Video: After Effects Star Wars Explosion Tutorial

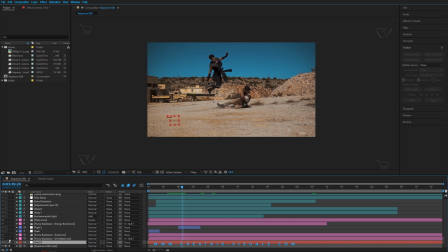[4:03]
So the first thing that you're gonna need guys is a dirt blast effect that starts from the air, lands to the ground, and dissipates through time, but it doesn't fill the whole frame. Then you're gonna need a dust effect that fills the whole frame and technically goes through the camera.
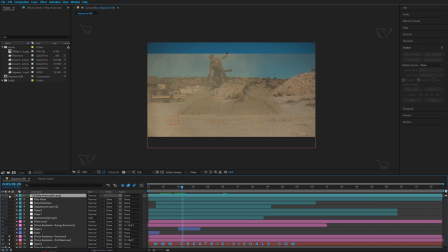[4:20]
Now I'm gonna open up my anamorphic title bars here,
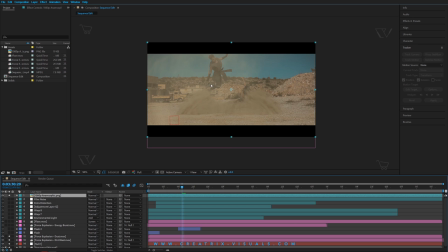[4:24]
because I knew when I was making the short film that I would use that aspect ratio. So because the VFX were implemented with that ratio in mind, I'm gonna let it fit on for the remaining of this tutorial. So what I did here guys is I brought in my assets
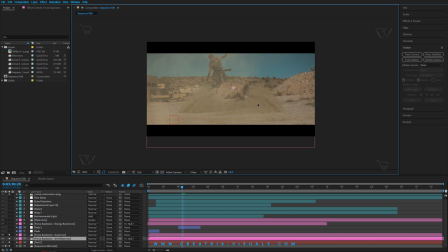[4:44]
and I positioned them to where I think everything fitted right, and then I linked it to my null object. So as I scrub through, it fits the scene and the audience does not get off because it doesn't feel right.
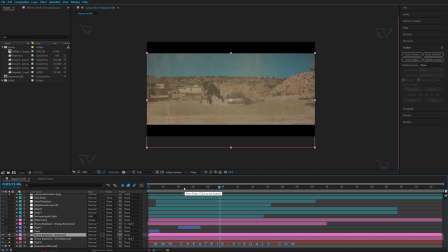[5:01]
So the third thing that I need to bring in is my actual force sparky explosion thing, and this is this asset. And as you can see, I parented it to the null, but selecting this tool, dragging to the null, and now my asset will stick to the scene because of that track data.
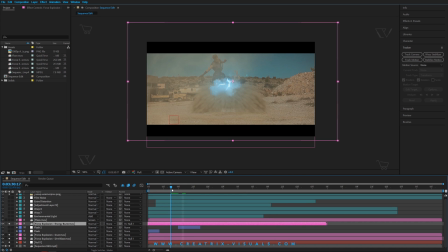[5:20]
Now the cool thing about the pack, guys, is that it has everything that you need to pull off this effect. The dirt generates from the explosion happens, and the dirt falls down, and so you have everything you need to do this.
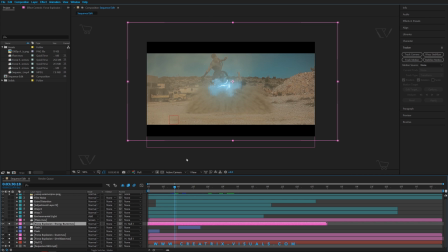[5:34]
Now, from this point on, we're actually gonna start using After Effects and quite a few tools within After Effects that is gonna help us blend all of this together. Now, this looks quite okay, but we can do so much more.
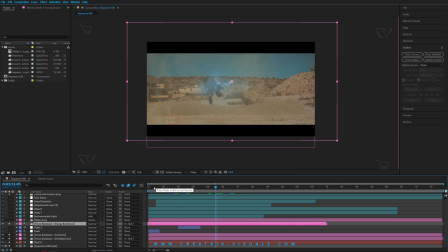[5:51]
So, the first thing that I did, guys, is to implement two quick flash effects. So I have my flash 1 and flash 2, and what those are is they're two solids, and you can do that by going to layer, new,
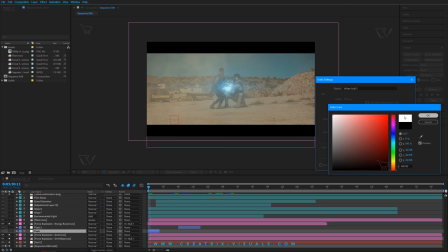[6:05]
solid, and I made it white because we're dealing with light effects, and these are the two things.
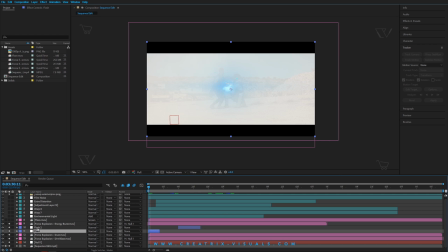[6:12]
So I'm gonna open them up, and if I hit T, I bring up the opacity of that layer, and as you can see, guys, all I did is implement that white solid as a flash by making sure to input keyframes and take the opacity from high to low,
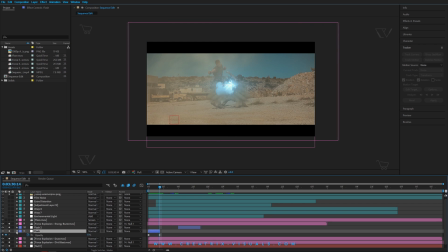[6:29]
as you guys can see here, guys, and it's only 3 frames, so it happens really fast.
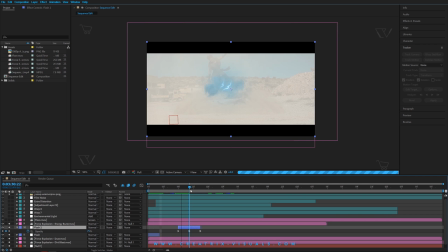[6:34]
And the second one starts from 0 up to 75% and then down to 0 again.
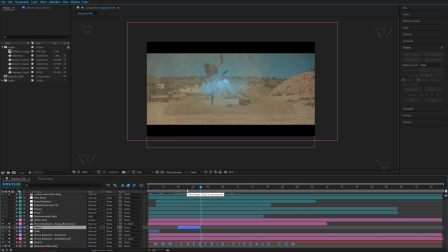[6:40]
So with those two quick flashes, we're telling the audience that something very snappy is happening, right? So the next thing that I did is to implement a lens flare. Because we have a light effect,
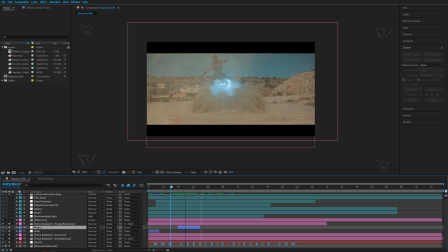[6:53]
lens flares are usually an easy tool to incorporate in your VFX to make something look nice and have a good impact.
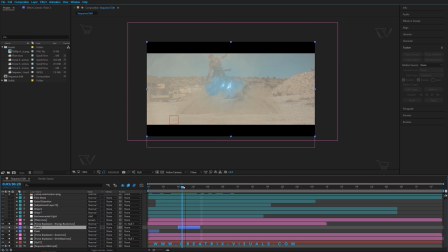[7:01]
Now, I know that not everyone has lens flares from Video Copilot as a plugin, that's why I pre-rendered a lens flare,
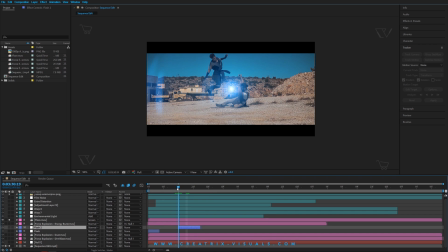[7:10]
if we check it right here, to go through the frame very quickly and very nicely and have that effect. So that is in the pack as well. And as you can see, guys, if you do have the lens flares plugin, I just put the flare in the center where the explosion happens, and then I have it having a very quick
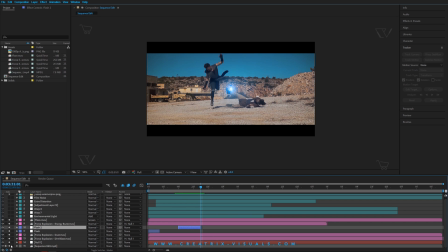[7:30]
zoom through the camera and have that lens flare. And despite the fact that all of these things by themselves don't have a big impact, when you bring all of those things together, they do have a big impact. And that's where the cool things happen, like when you have little things here and there and they all come together.
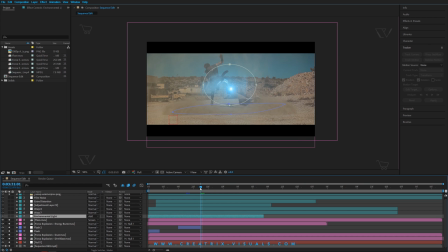[7:49]
So let's see what else we can do. Because we're dealing with the light effect, let me close everything else. We need to make sure that the environment is affected by the light. So let's say I had a light effect happening here, wouldn't the ground and our clothes be affected?
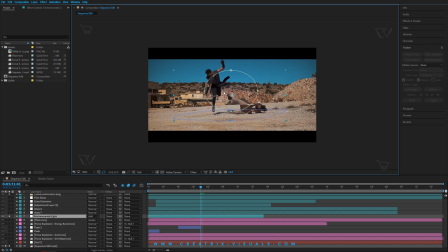[8:06]
Now, of course, we don't have the budget to simulate that whole thing and have 50 people working on it, so we're gonna trick After Effects. So what we did is I went and created a new adjustment layer by going to layer,
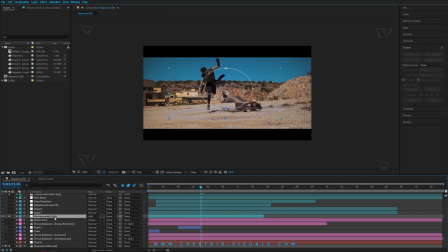[8:21]
new adjustment layer, and I'm naming everything so that I have an easier time. And then I went to, oh, I'm missing my tools.
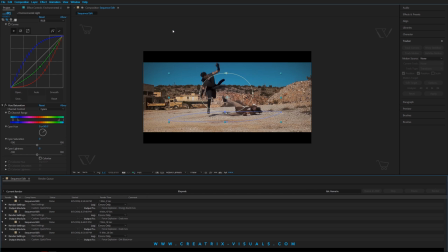[8:30]
Let's fix that. There we go.
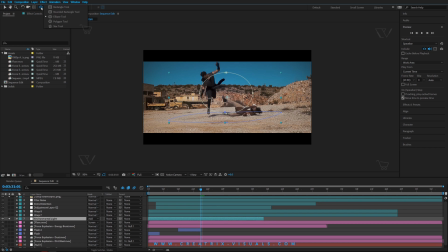[8:33]
So I went to my ellipse tool, and if you don't see it, if you click and hold, it's gonna bring all the tools. So I selected my ellipse tool, and then I made 2 masks, one for us and one for the ground, as you guys can see.
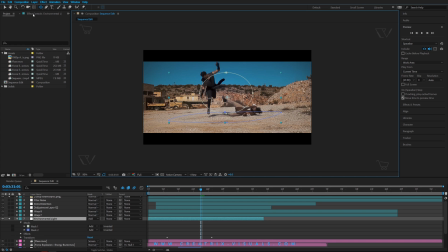[8:49]
And then I applied some effects to make the thing look like it's affecting the ground because of that light explosion.
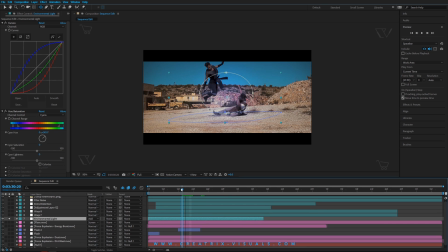[9:00]
So if I scroll back, guys, here you can see what I'm talking about. So because the explosion was blue, I implemented a curves adjustment and I pushed the blues up and the reds down. I also incorporated a hue and saturation effect just to play with those blues because they were too bright. So once I did that,
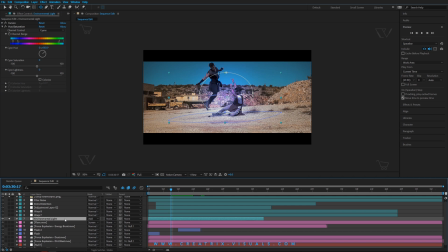[9:20]
I played with the feathering, and you can do this by selecting a layer once you have your masks and hit F. Now, this is will bring up the feather value, and when you play with this, you can see that it really helps smooth the transition of that effect.
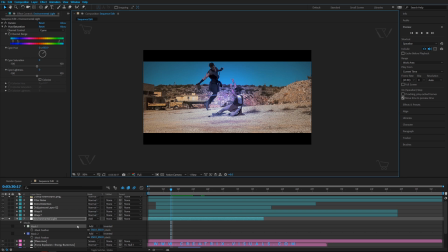[9:39]
So this is with 0, and this was before. So play around and see what fits and what doesn't.
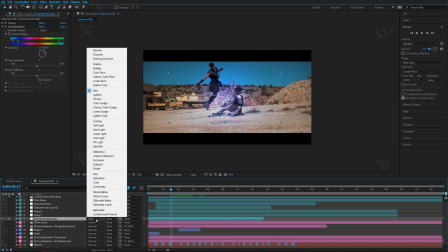[9:44]
And then the last thing was to turn the layer and the blending mode to add, because it's a light layer, I want it to affect the luminance as much as possible, because if I turn it back to normal, you
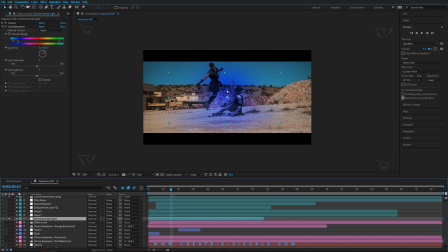[9:57]
see that it's very weird and doesn't really look right. So change your blending mode to add, and if you don't see this tab, simply toggle your switches.
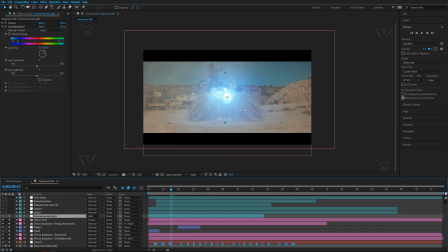[10:07]
Now, with that done, if I fire up all the other effects, you guys can see what we're going with. Now, this is all good and right, but the real thing that sells an explosion like this, a sci-fi explosion, is distortion and distortion waves.
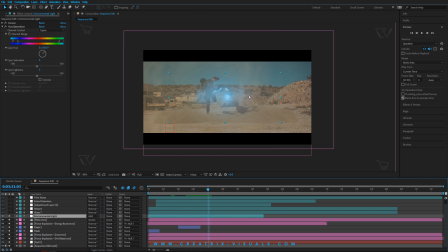[10:26]
And since we're so close to the action, we as the audience that's been seeing, watching movies for so long, we expect some form of distortion to happen. So the way that I did this, guys, is I created new adjustment layers, I renamed them,
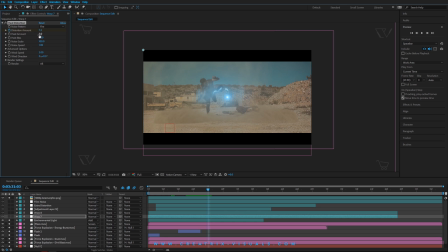[10:42]
and then I used the Video Copilot plugin Hit Distortion, which is not essential. You can also use the Turbulent Displacement, and it goes, if I remember, it goes to Effect,
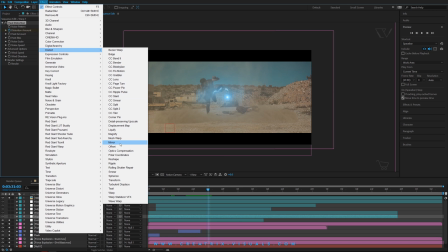[10:56]
Distort, and then you have the Turbulent Displace effect.
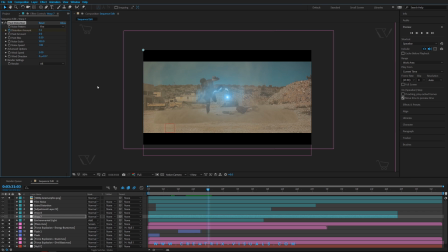[11:00]
But I really like using Hit Distortion, and if you are serious about VFX, I will highly suggest you guys you take a look at. Video Copilot is awesome, and their stuff is really, really good.
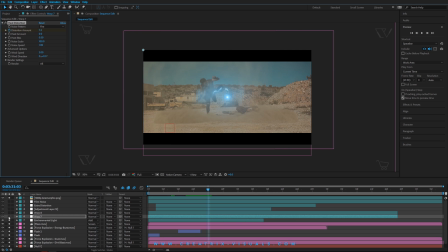[11:12]
So, by implementing the Hit Distortion effect, if I open it up and zoom in here, you can see that we have a slight distortion, but it really helps blend everything together. So I have two of them, as you guys can see here, but the second one only affects the center.
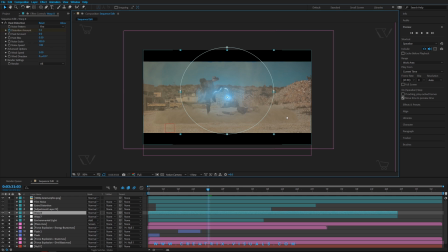[11:32]
And again, playing with the feather value and with the settings, I'm really forcing those effects to look the way that I want. Now, a cool thing to keep in mind when it comes to effects, guys, is how you implement them in the scene and then how you take them away from that scene.
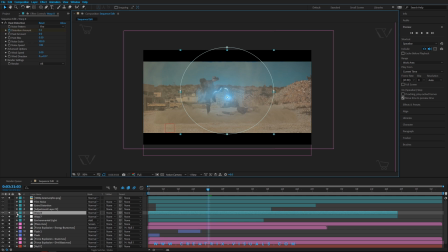[11:49]
So I cannot have the distortion happening all the time, right? So if I click the arrow here on my layer and go to effects and then Hit Distortion, you guys can see that I have
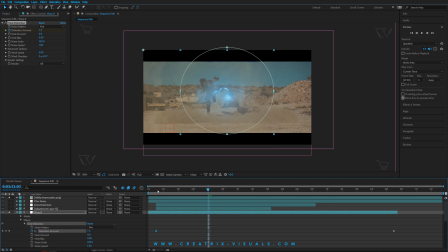[12:01]
my two points, and basically by implementing keyframes,
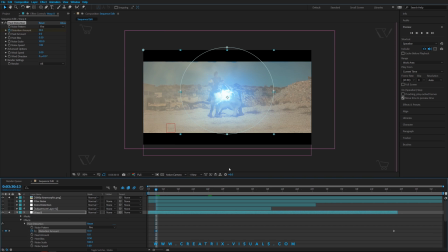[12:06]
I can control how that effect is taking place and how well it gets dialed down, basically.